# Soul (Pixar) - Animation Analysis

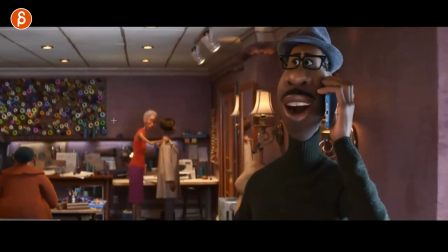[8:18]
more excitement that's great that'll hop up there little head accent look
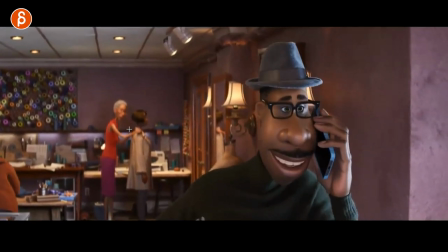[8:23]
over there and then come on come on a little bit more of a whisper and we
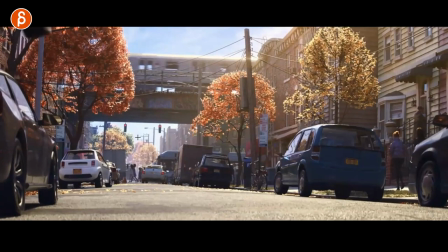[8:28]
cut that was long so where we animated this
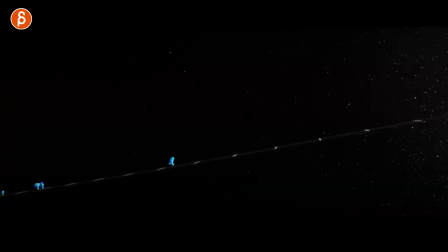[8:34]
holy moly it's just when you keep watching those things just gets so super pumped this has nothing to do with animation even though this is cute i like the camera here as you can see this here as it switches to a bit more of a panicky
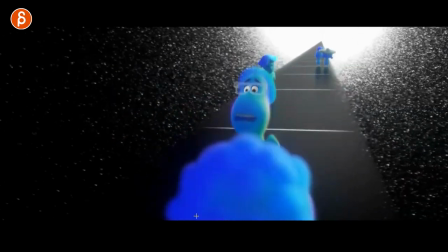[8:47]
moment how we are slightly floaty hand heldy there's another sequence later on within new york that's really really cool but i like how
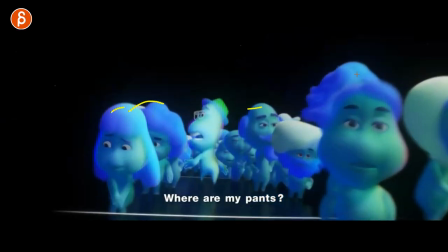[8:53]
we follow and it's a little bit of a bob you can kind of see how these elements there's not much to to look at besides this
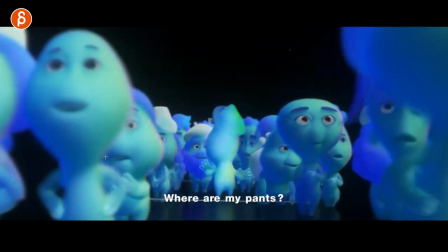[9:00]
in terms of rounding yourself there's nothing else here but you can still sense obviously you can see with the creatures here how they go up and down
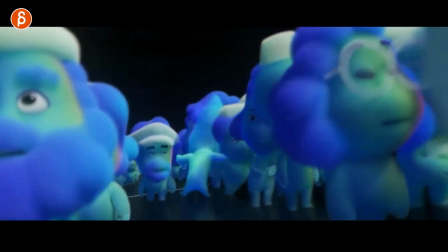[9:06]
of creatures i call them creatures because they're not quite humans right there and then just that i love this how we are just kind of It's almost like claustrophobic,
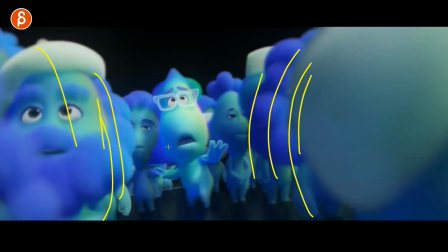[9:14]
where it adds to the panic, we're close by, there's an out of focus moment here. And just that little handheld feel, all of this.
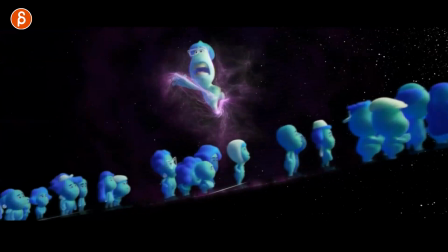[9:22]
Again, not really looking at the character animation, even though it's really good. I really like that camera move, just wanted to throw that in there. Not that it was a camera move, it was like multiple camera motion pieces,
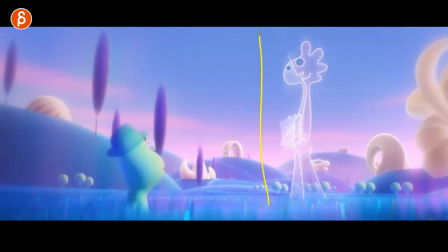[9:31]
but this one I'm going to pick out just because anything with them is just insanity.
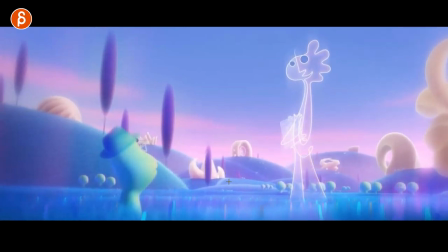[9:37]
There's nothing really that I want to pick out separately because everything is just insane. i think i watched a little making up for someone saying that the rigs
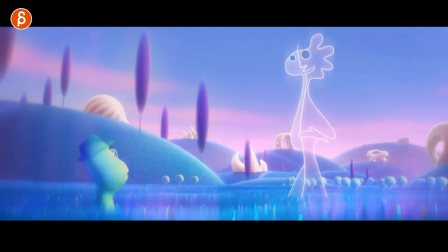[9:44]
were just insane and then at the end it's a group of people were just responsible for the whole characters but i just love the the negative space it implies that there's an opening but you can see that how this changes and the same thing when when the character blinks when you can
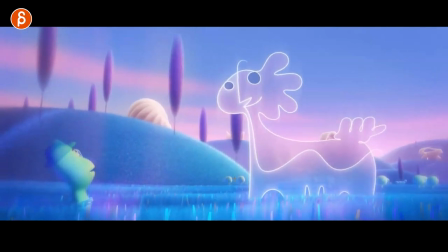[9:59]
see it now but then this goes down it kind of opens up this and then the transformation of everything then grabs the character here look at
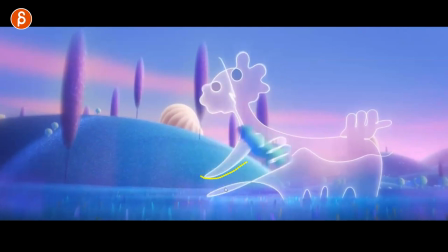[10:08]
this i just love this the moment it overlaps it just creates the gap but then it feels like it's a fold absolutely
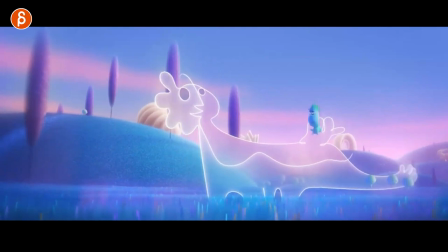[10:16]
insane and then once you think well you know this could just be a flat rig and blah blah blah blah i mean i don't even know how you would animate this
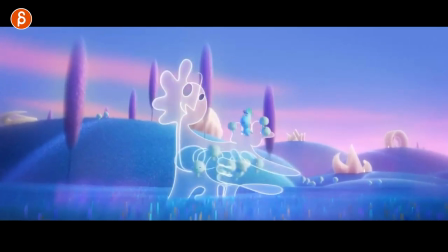[10:23]
the character turns around also love this here look at that creates openings for little souls here and
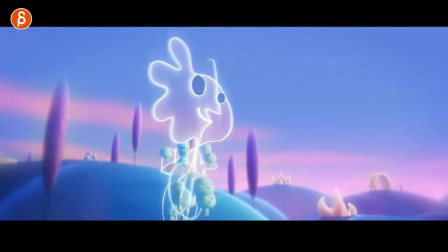[10:29]
then it turns and look at how that face changes like what is going on nose here
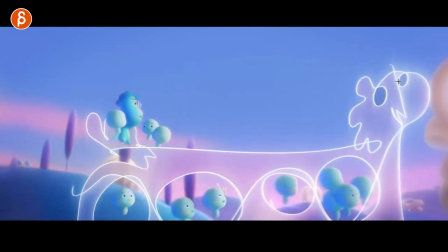[10:37]
nose here and then it switches over but it's still working with the nose here then it's looking back i don't know this just breaks my brain
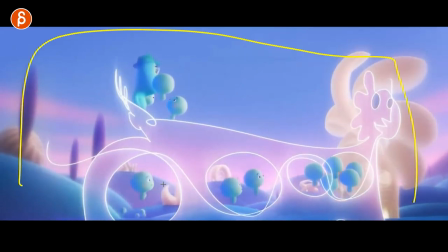[10:45]
again just anything just watch the movie anything with these type of characters it's just insanity that's that's all i can say i can't go more into this
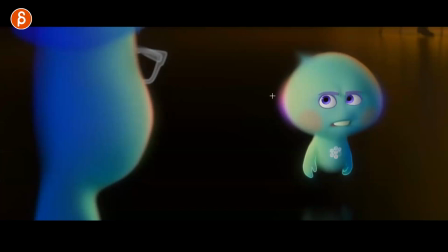[10:53]
because it just breaks my brain going back to these ones though i love this moment because of contrast where 22 realizes ah
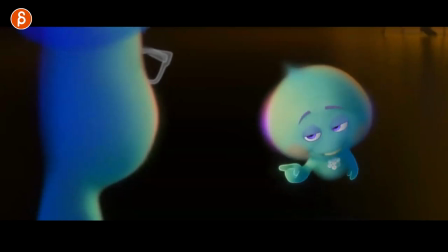[11:01]
okay okay okay i love that where you have just
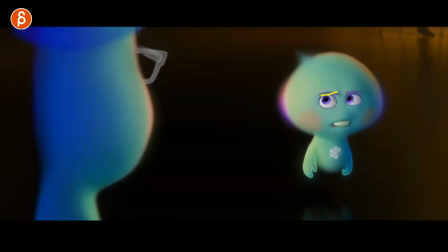[11:06]
the timing of it the look and you can also see a slight you know it's a bit smaller a bit bigger you got the opening towards the character asymmetry it's even like a simple character you still have asymmetry in all of this and then you got the timing when you have the slight closing you got the relaxing of the brow as well as it goes over opens up and then just as we hit
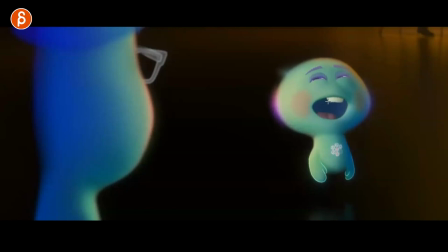[11:24]
this you got the smiles you got the eyelids here all this pushes up into a close and look at the timing of the up
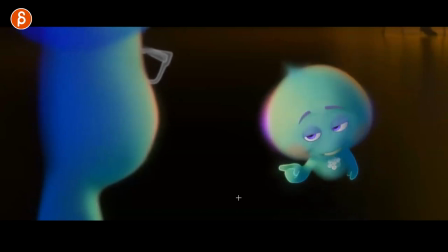[11:32]
bounce bounce love that offset in the hands like that and then this just the contrast of this and then over quick
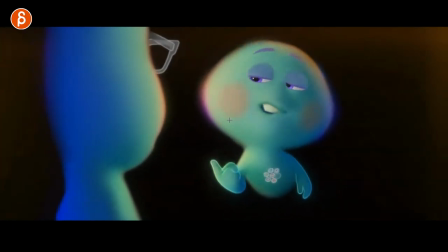[11:42]
into just that slow raise up and look and then i love this here i love that when you
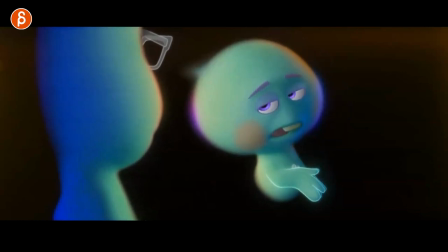[11:48]
have that quick quick quick quick quick stop into this that's just such a great contrast moment of A, I just love head accents, and it works really well with the audio. Great clear mouth shapes as well.
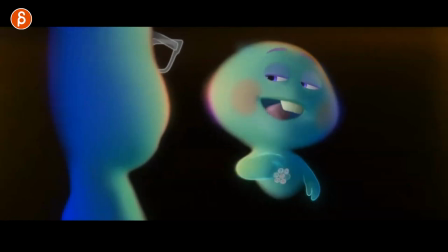[11:59]
Really appealing lines, so nothing too complicated. But look at the change from the quick head darts into bing.
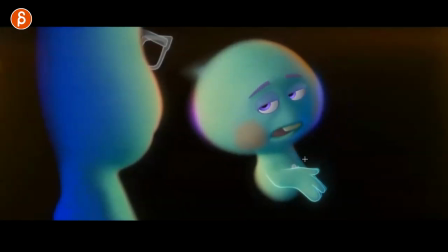[12:07]
It works really well. But even then, and this is something I emphasize always with the students, that even when you have just a hole or just a simple thing, there's not a huge amount of movement in the jaw or the lips. But look at, after we hit this, how much the head moves. Over. Beep, beep.